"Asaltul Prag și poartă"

Filmările la asalt au început în luna august. Bineînțeles, pregătirile au început cam cu o lună de zile înainte. S-au adus trupe de la Timișoara, de la Craiova, din mai multe zone apropiate, care a format tabăra principală în marginea orașului Orșova.
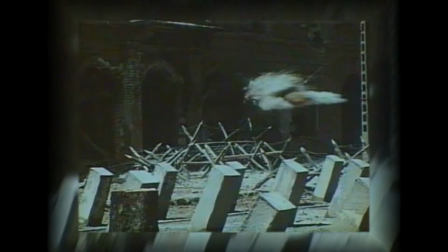În general, filmările s-au făcut pe magazinul Universal din oraș,
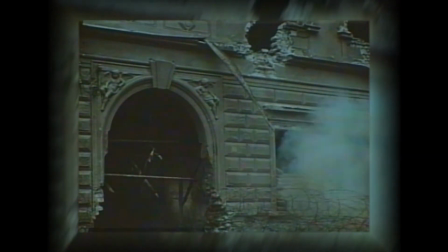care era o clădire reprezentativă, care n-a fost repartizată de către autoritățile locale din timpul acela.
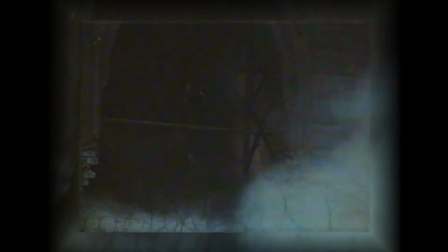S-a filmat de dimineață până seara, în tempo destul de ridicat.
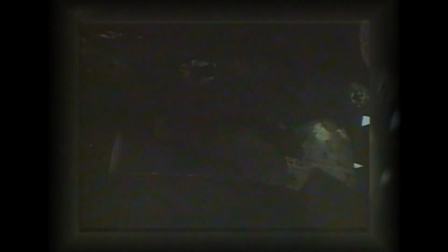Oamenii au fost foarte bine pregătiți, poate și de ofițerilor cu care erau conduși, conduși de regizorul nostru, colonelul Enescu. Totul a decurs normal, fără niciun fel de incident. Regizorul Tiberiu Enescu, din experiența ca ofițer de geniu și din cea de regizor în studio armată, eu cred că a reușit să coordoneze foarte bine ceea ce însemna efectele pirotehnice pentru a ilustra modul de ducere a luptei atât la asaltul asupra unei localități, cât și la apărarea unei localități.
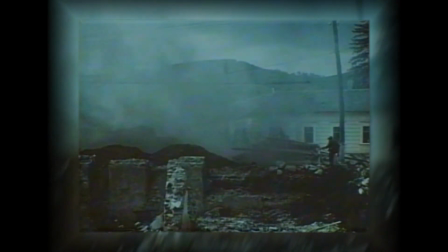Erau niște petarde puse și în momentul când se ajungea în apropiere, nu chiar aproape de ele,
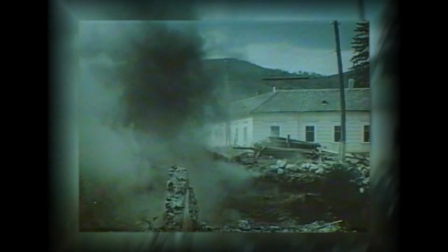luate dintr-un unghi mai special, părea foarte aproape, ca și cum ar călca pe explozibil. Și atunci petarda aceea exploda.
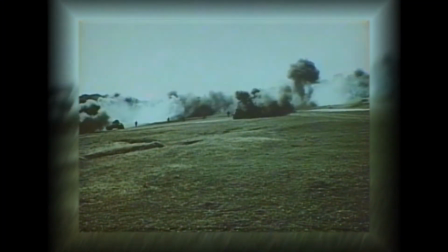Mai erau efectele din fața tancului, calupuri de trotil.
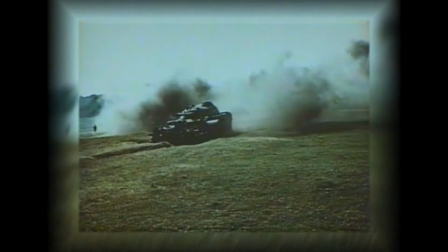Se puneau tot așa, în o distanță de 5, 6, 7 metri, tancul fiind blindat, nu prea avea efecte, explozia. Și când se apropia tancul, exploda și avea efectul că explodează chiar sub tanc.
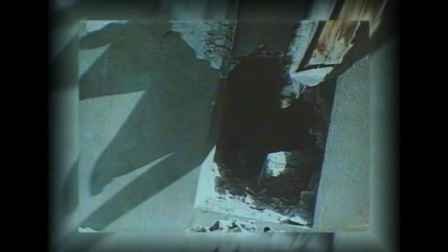Pentru ducerea luptei în interiorul clădirii, trebuie bine stăpânite procedeile de luptă corp la corp.
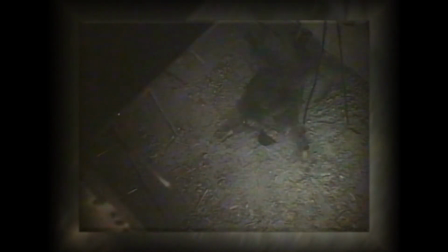Cu două aparate s-a filmat, din unghiuri diferite,
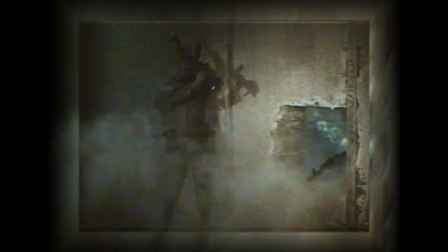pentru că studioul nu prea era înregistrat în 1968, când s-a făcut filmarea. Pentru asemenea film, sigur că îți trebuiesc multe mijloace, și tehnice, și explozive, și muniție.
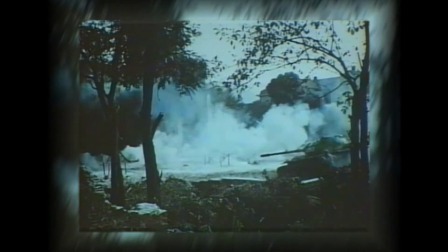N-am dus acolo decât trei tancuri, deși aveam nevoie mai de multe.
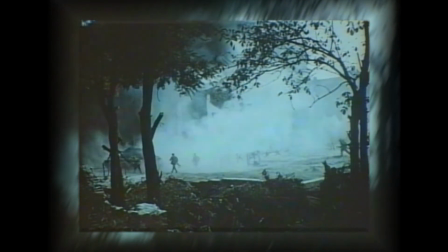Dar cum este filmul, într-o dată îl face o parte, în altă fază, și ne-au fost suficiente trei tancuri.
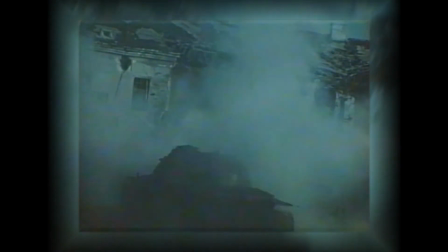Am avut însă și artilere, am avut și geniști care s-au ocupat de minările respective pentru film, pentru lucrările de filmări din cetatea care exista acolo foarte veche,
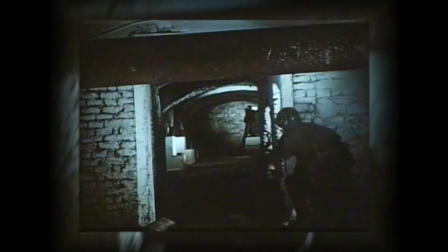folosind în special foarte mult pentru atac subteranele.
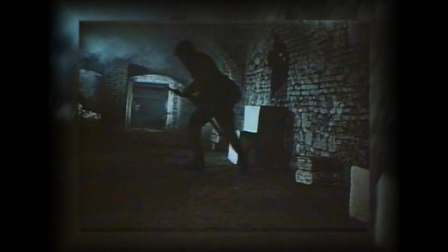Lucru care ne-a oferit această cetate veche, cetatea Dacale. Acele catacombe erau realizate cu foarte mult timp în urmă de austro-ungari. De fapt, se zice că între insula Dacale și malul sârbesc și malul românesc existau niște tunele de acces care permiteau accesul trupelor și aprovizionarea acestora în condiții de luptă.
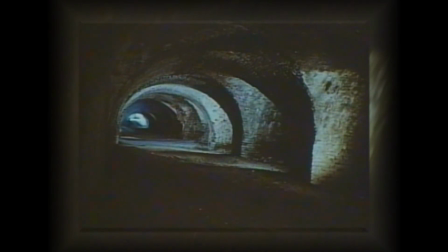Pierzând lupta pe o clădire importantă, apărătorul se retrage prin galeriile subterane ale localității, urmărit îndeaproape de grupele de asalt.
Fiecare colț trebuia luminat, fiecare unghi trebuia luminat, adică trebuiau făcute niște efecte de lumină.